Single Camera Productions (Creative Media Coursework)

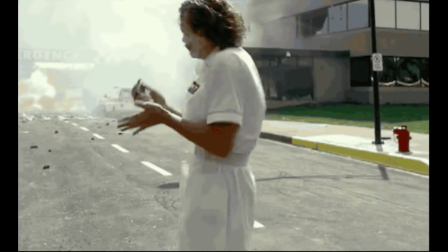10s
A single camera production is a production in which only one camera is used. There are many benefits to using solely one camera, which is why it is used by lots of different media.
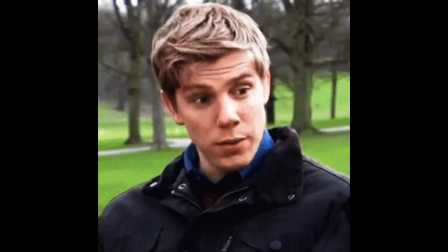19s
For example, it is utilised by soap operas, documentaries, music videos and movies.
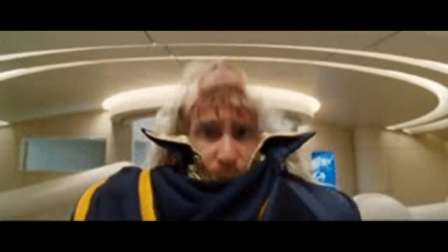25s
TV comedies like the Inbetweeners and Hitchhiker's Guide to the Galaxy utilise single camera. The purpose of a TV comedy is to make the audience laugh.
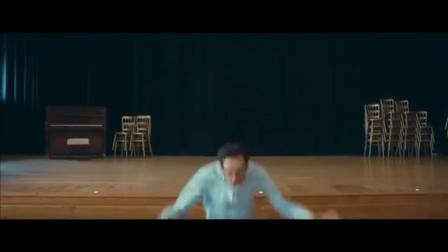34s
Adverts like the Frosty's advert, the Malm advert and the Cadbury's Guerrilla advert all use single camera.
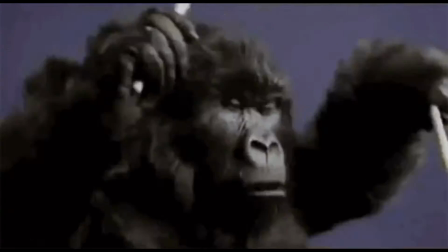40s
Adverts are used to promote their product or service.
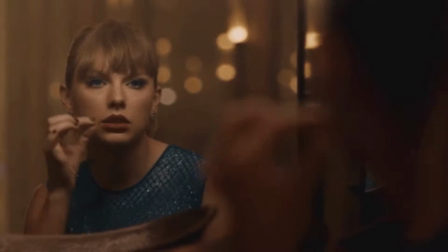44s
Music videos also often use single camera like Taylor Swift's Delicate or Skrillex's Bangarang.
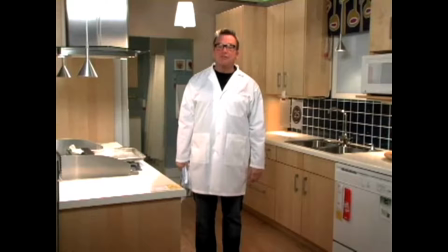50s
A music video's purpose is to enhance the music. Even corporate videos use single camera productions such as the IKEA training video.
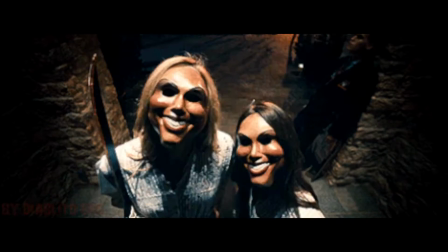58s
You are able to view these single camera productions in a variety of different places and platforms.
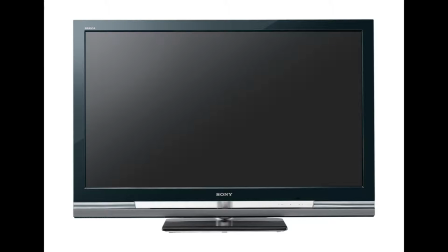63s
For example you can watch television shows on your TV at home, you well as film festivals.
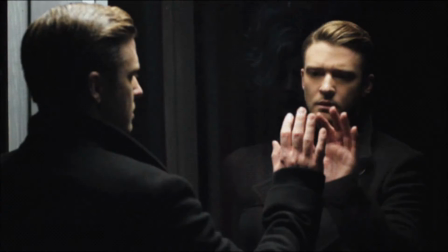69s
For example, there is the recent Shanghai Queer Film Festival.
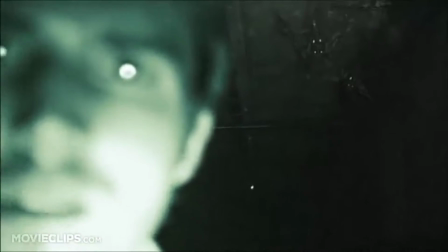76s
This is the moment the night vision is turned on and we see the creatures on the ceiling. A deep focus is used as well as an over-the-shoulder shot.
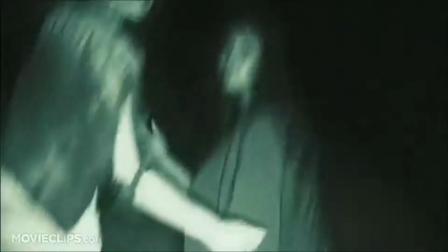84s
The equipment they use is only a camcorder using night vision.
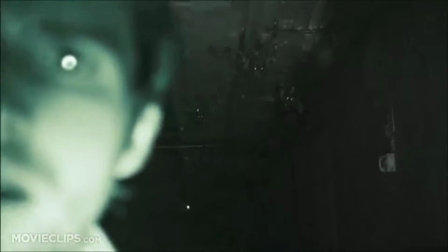88s
The shot is taken in a very low amount of focus, producing a sense of realism and creates a powerful sense of fear when the parasites are revealed to be crawling along the ceiling.
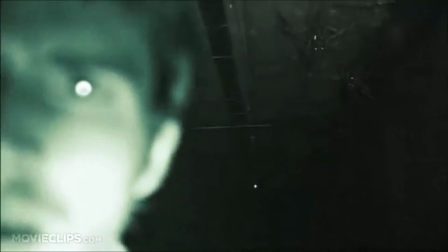96s
The over-the-shoulder shot provides us with information that only the person holding the camera has realised the danger they are in, as the other character is looking into the lens, and at the screen. We suddenly see the closest parasite dangle down and drop down, still without focus, revealing to us that it is definitely on its way, and we worry about if the characters will manage to escape. The glowing eyes produces more realism, as they are produced from the night vision in the camera, but the way the parasite's eyes all glow produces more fear, it tells us that they are watching the characters,
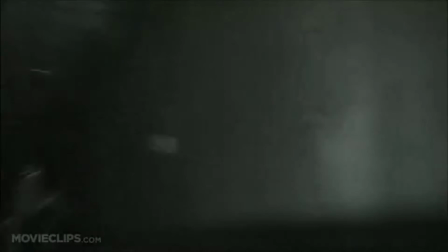123s
and are almost looking into the lens, making it feel like we are being watched too.
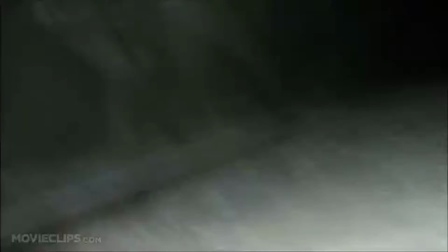132s
In this shot, the camera holder has fallen to the ground and is scrabbling to stand as a parasite jumps onto him.
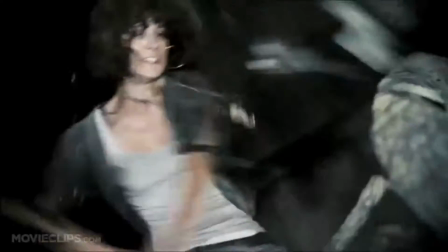138s
This shot is taken with more focus than the last, allowing us to get a better look at the parasite's appearance. The person holding the camera is panicking and making the camera shake as he tries to kick the creature away,
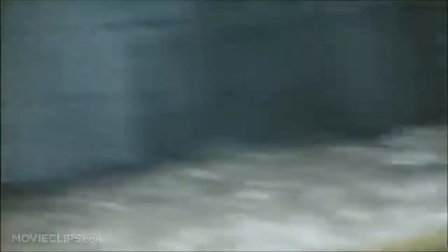147s
producing more realism for the scene, as we can tell that the movement is chaotic and terrifying for the people involved.
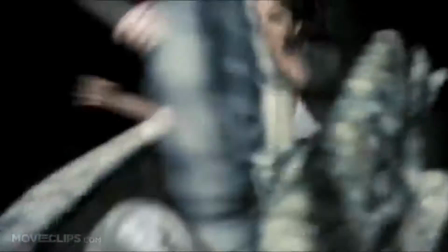153s
The found footage aspect of the movie helps us in the moment because we really don't know if the person filming will escape, and we can hear the panic in his voice as he calls out for help,
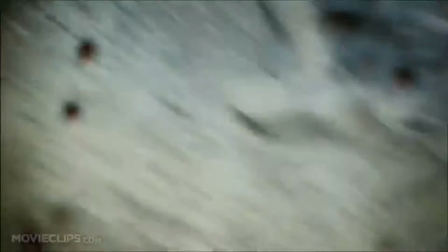161s
his voice eventually becoming one of relief when a different character begins hitting the creature, forcing it off.
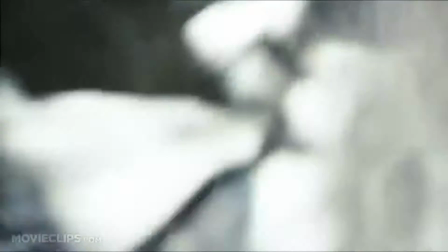166s
The camera is positioned very slightly below the carouside, giving it a powerful and dangerous feel.
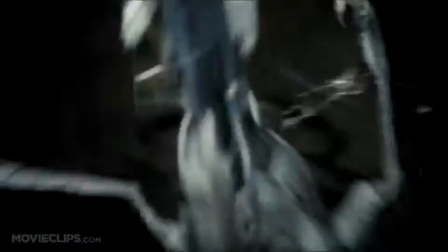171s
It is relentlessly trying to bite the person.
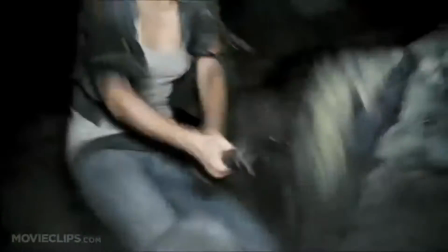174s
It also helps us to imagine the helpless feeling the camera holder is feeling, as he cannot stand and scrambles to get away.
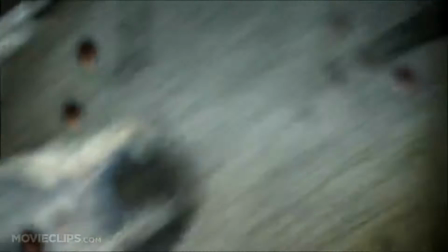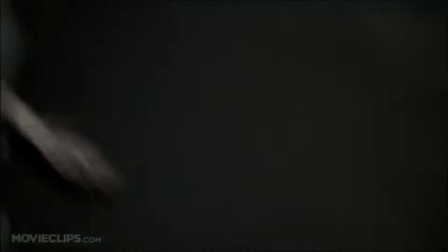190s
In this shot, Hud points the camera down, to film swarms of rats running past them.
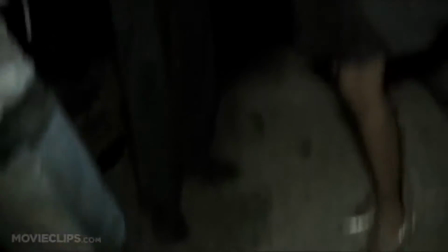195s
It uses a great deal of focus, easily showing us that they are rats.
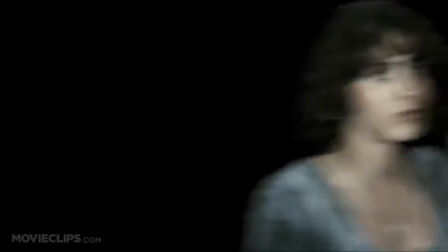199s
The floor-on rats are bathed in light from the camera, whereas when he points the camera behind them you can barely see the other rats in the darkness.
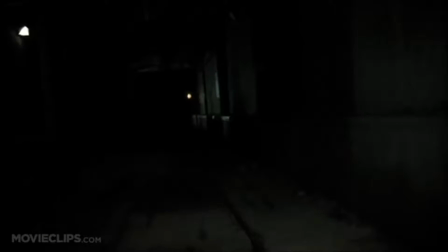205s
This is a show of realism, as a camera really wouldn't be able to see that far in the dark.
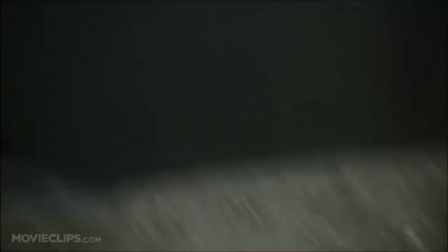209s
The high angle shot makes the rats seem weak, despite their numbers, making us feel like there may be a dangerous predator in the tunnels.
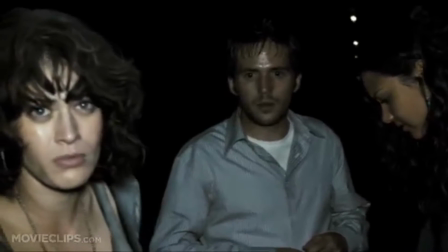215s
The camera only sways the amount a normal person would while out of breath, showing us that the group are calm, tired and unaware of the dangers that are soon to follow.
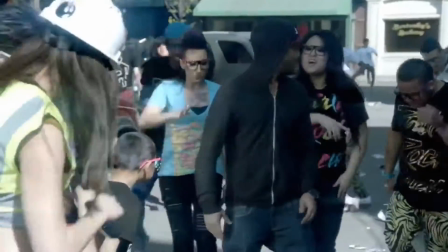230s
In this scene, the pair watch a man become infected by the music. The high-angle shot shows the victim to be weak and overwhelmed, while also fully showing the large crowd surrounding him.
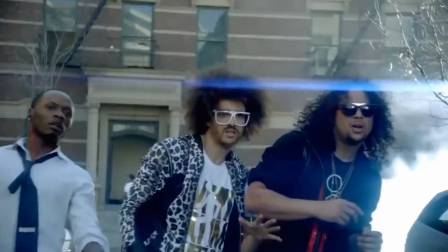239s
The shot takes a deep focus, allowing us to see everything in a high amount of detail.
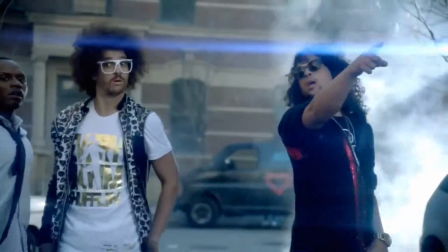243s
The impression the scene imposes on the viewer is one of shock and fear, but also humour, as the idea around the whole narrative is humorous.
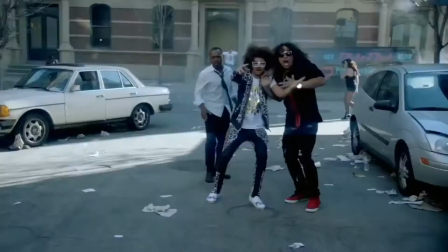251s
The camera slowly zooms on the duo's faces, alternating between them and the crowd, eventually ending with a close-up of their faces, allowing us to see their funny, scared-up expressions.
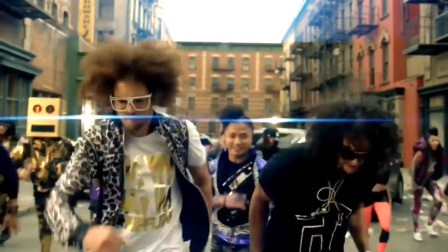264s
In this scene, the crowd, including the duo, break out into a choreographed dance for the main beats of the song.
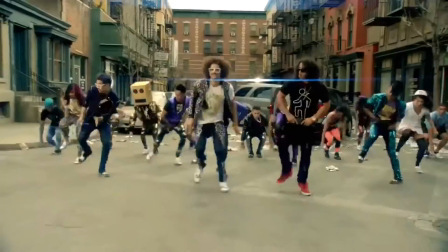270s
The camera moves and pans throughout the whole scene, alternating between high shots, low shots, wide shots and mid shots, producing a highly dramatic effect.
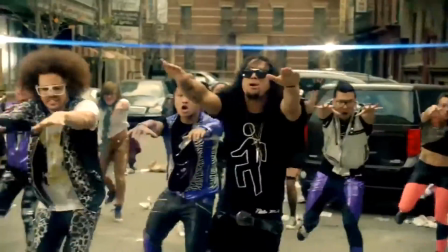278s
It imposes a feeling of awe upon the viewer, as the dancers move to the beat with almost perfection, all moving as one,
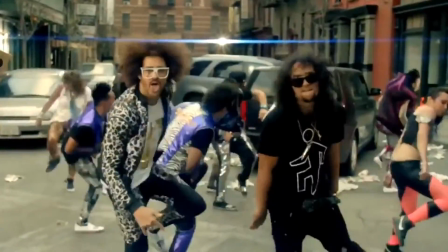283s
the movements of the camera and the bright colours of the video causing you to be unable to take your eyes off the screen.
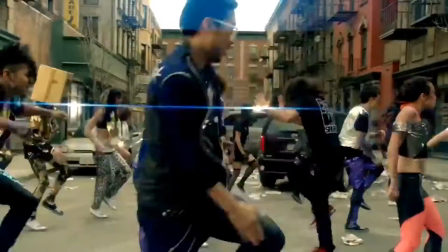288s
A deep focus is also used, providing us with a detailed view of the variety of costumes and characters involved.
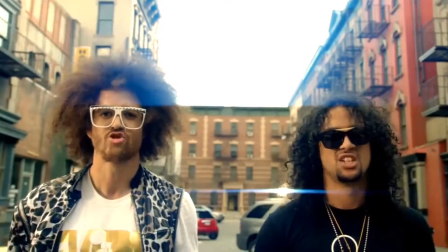294s
The longer you look, the more outlandish the wardrobe choices become, and the camera moves to focus on many of the different people for only a matter of seconds before moving to someone else.
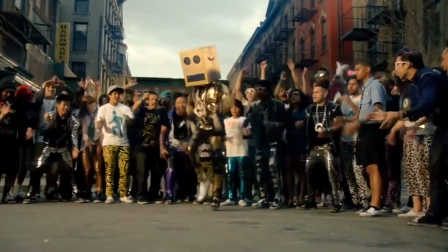310s
In this shot, everyone has gathered into a circle, and watching people freestyle in the middle.
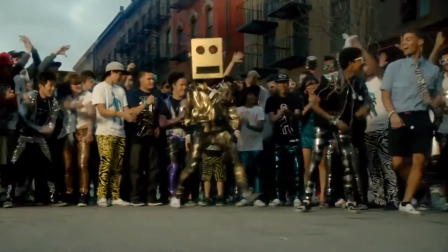314s
The camera is still in deep focus to show everyone in detail, and zooms on the dancing people, making us focus on them and their dancing.
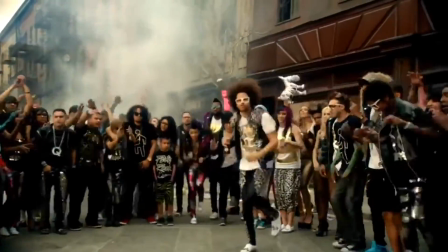321s
The camera also pans around in a circle, giving us a perspective of everyone.
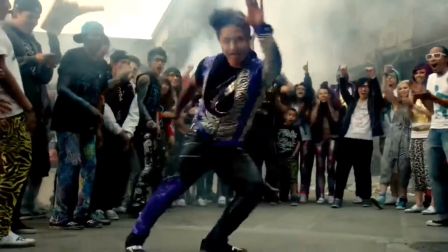325s
A high angle is most often used, in this case presenting unity, showing them simply as we see it, a crowd of people partying and dancing together.
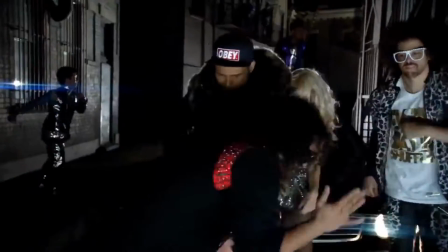333s
As the viewers, this gives us a warm, wholesome feeling, as originally the video is about fear, it has become much happier, and just about dancing.
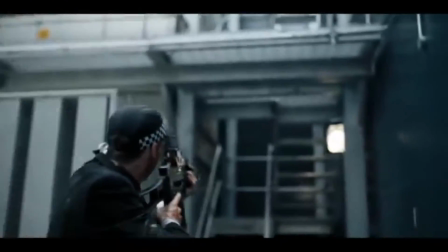345s
In this scene, the bodyguard is climbing the stairs to the roof. The camera is positioned above him, showing him to be vulnerable, as he could be walking into a trap.
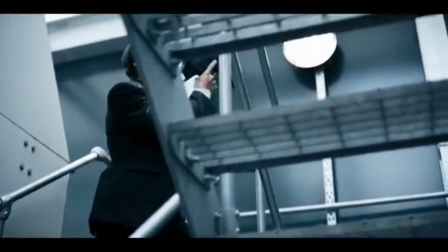353s
The focus is shallow at some points, making us focus on him and his expression, while at other points it is deep, letting us view his surroundings.
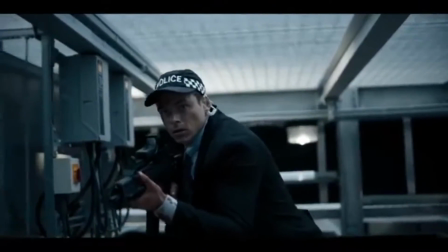361s
The feeling imposed upon us is one of suspense, as the music is quiet and constant and the camera tracks the bodyguard, making us hope he gets out of his situation alive.
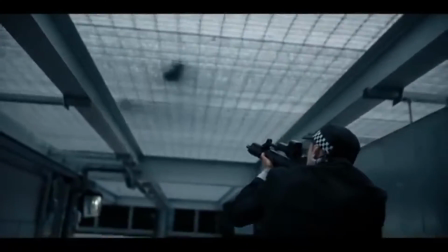370s
He has a face of focus, and his gun is raised at all times, implying that he is ready for any threat.
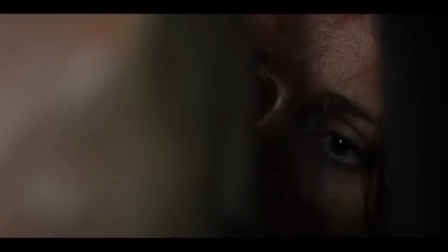380s
This shot shows us an extreme close-up of the bodyguard's eyes and his client's eyes.
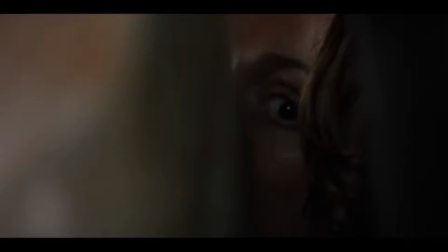384s
It allows us to see the panic and fear in her eyes, while the bodyguard clearly has a sense of calm and determination.
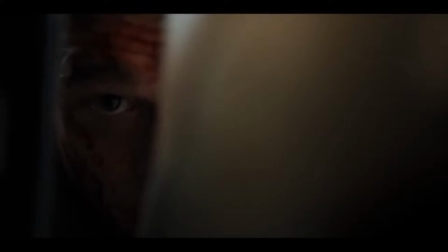390s
The shot is very shallow, so that we cannot focus on anything except their eyes. If you were to only see this shot, you would assume that while they're both in danger, the woman is terrified, while the man seems to hold at least some control and sturdiness in the situation.
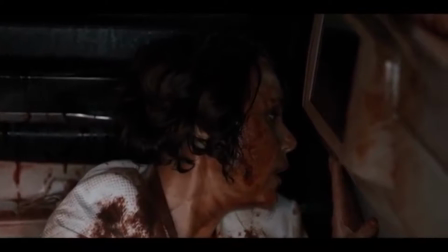403s
This shows how well the extreme close-up shot is used, as it does its job correctly.
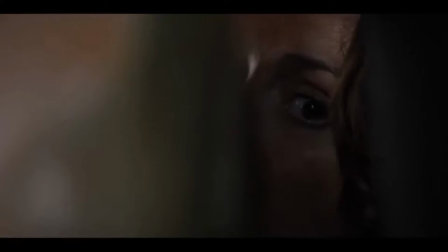407s
This makes the viewer afraid for the two of them, but also provides us with subtle reassurance that everything will be okay, way, as if we are being protected by the bodyguard.
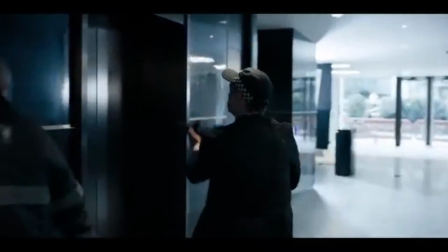421s
In this very short clip, the bodyguard moves to the stairs, and stops, as the camera zooms towards his face, stopping at a close-up.
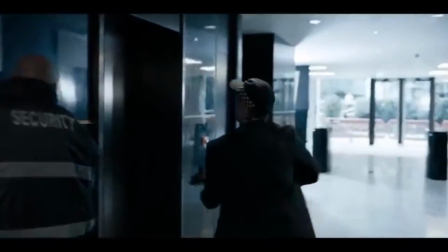428s
The camera is in a shallow focus, once again causing us to focus on his determined and serious expression.
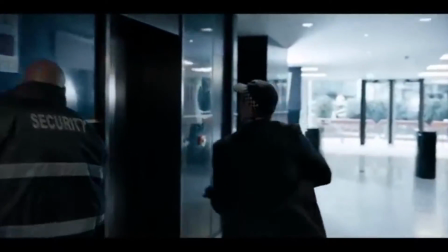433s
The zoom ends as he turns his head, as if the camera stopped moving as he looked in its direction, making it feel like the camera is slightly afraid of him.
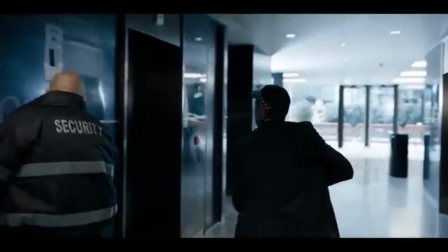440s
This implies that he is ready, and determined to put an end to the current situation, and get his client out of danger.
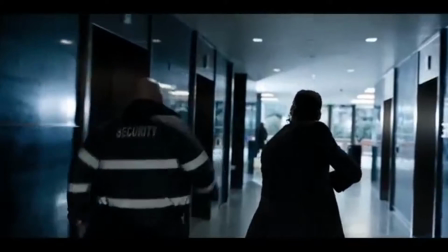446s
The movement makes the audience react in a hopeful, angry manner, as if we are really there, cheering him on.
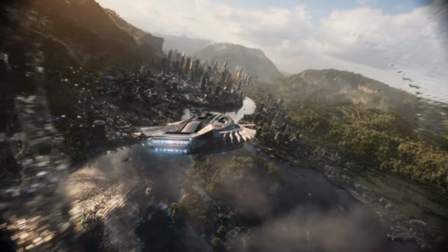457s
An establishing shot shows the location of the next scene of a media. Usually taking form in a long shot of a building slash place, it gives the viewer an idea of where the characters are.
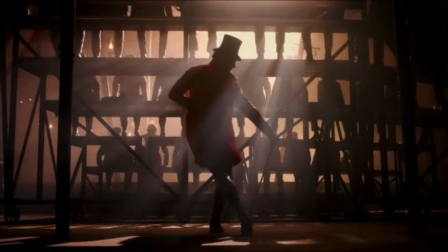467s
A master shot is the recording of an entire scene, from start to finish, from a position that keeps everyone in view. It is often said that all of the shots in a scene relate to what is happening in the master shot.
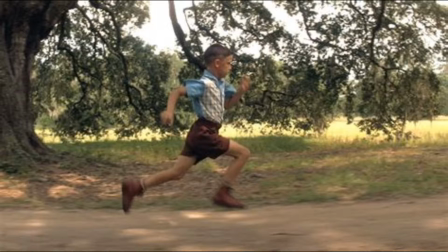478s
In a tracking shot, the camera is mounted on a dolly, allowing it to move easily and smoothly.
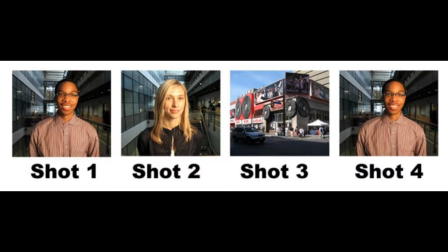483s
This allows the camera to follow the subject, like someone walking. A cutaway is when a scene is suddenly interrupted by inserting a view of something other than the subject. The camera generally cuts back to the first shot, as shown by the above image. They are used to adjust the pace of the action, or to allow the two versions of that shot to be joined.
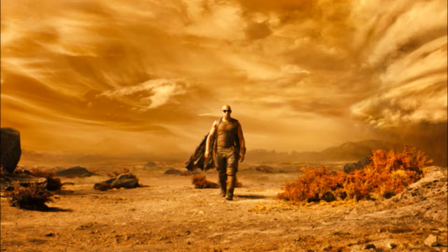501s
A wide shot is used to show lots of elements of a scene at once, or to show a larger scale subject. It can also be used to show someone standing in their surroundings.